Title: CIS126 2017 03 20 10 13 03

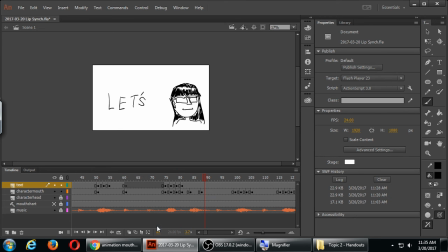4562s
Gotta do go.
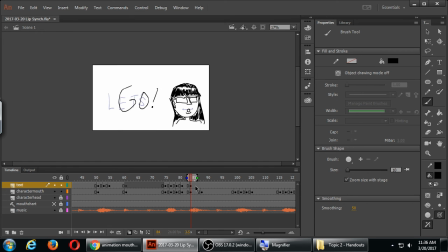This time I'm drawing the word big and making it smaller.
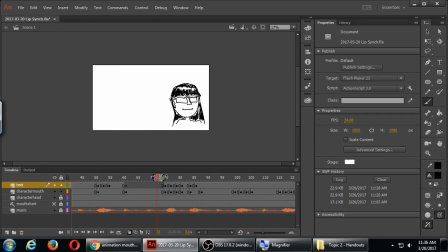Thank you.
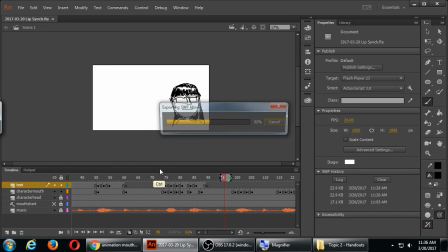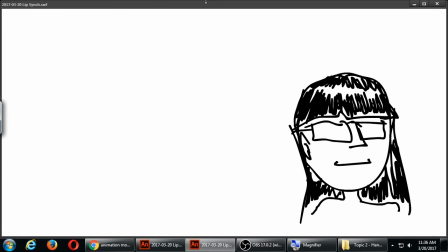So now I'm synchronizing text with audio.
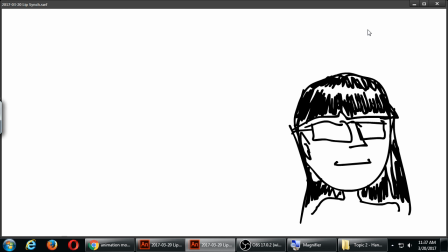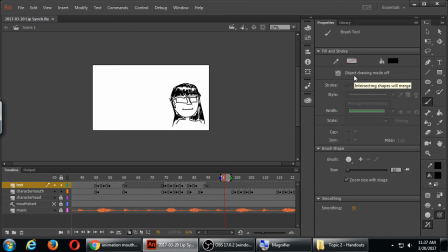For the second group of hey ho, then I'll do the same thing. Just the different drawings of the text.
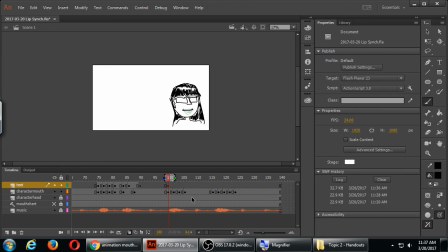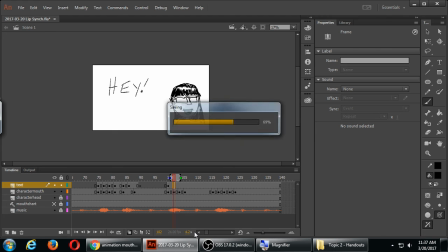4675s
Now with this text, to vary things up if I want, I've been drawing a version of the text every two frames, just like I did the graphics. But if I want the text to move even faster, this is when I can have one keyframe
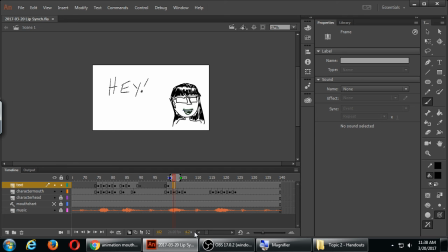4696s
as a frame. I do this in twos. One frame visible twice. One, two, three, four. Visible twice. I can draw it in ones, meaning that the next words are going to be one new drawing every frame.
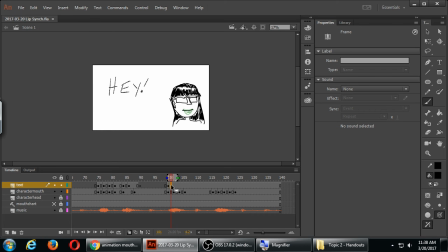4715s
So I'll try that just to see the difference. I'm starting with hey, again F7, but this time one frame later to redraw. And this one I'm going to try to draw it as similar to the original. One frame later, F7.
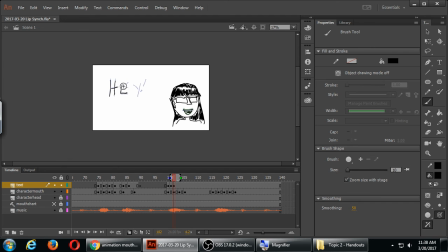Difference will be that it will look like it vibrates or it shakes even faster for the movement, for the sound.
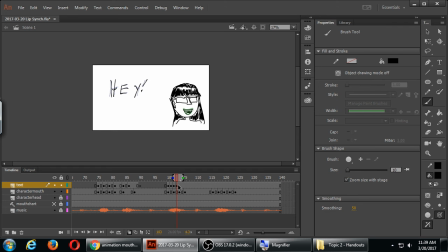4750s
The audio, I'm trying to synchronize it with the visuals, and in this case, it's a very energetic song.
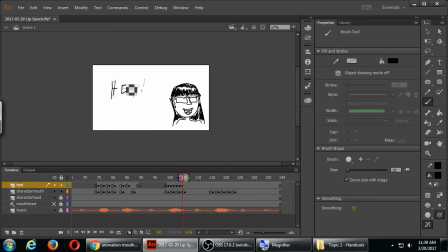4769s
This is even more work, but I'm drawing hay several times. Each one is slightly different, then that's fine. When it all plays together, like a flip book, we'll get the effect.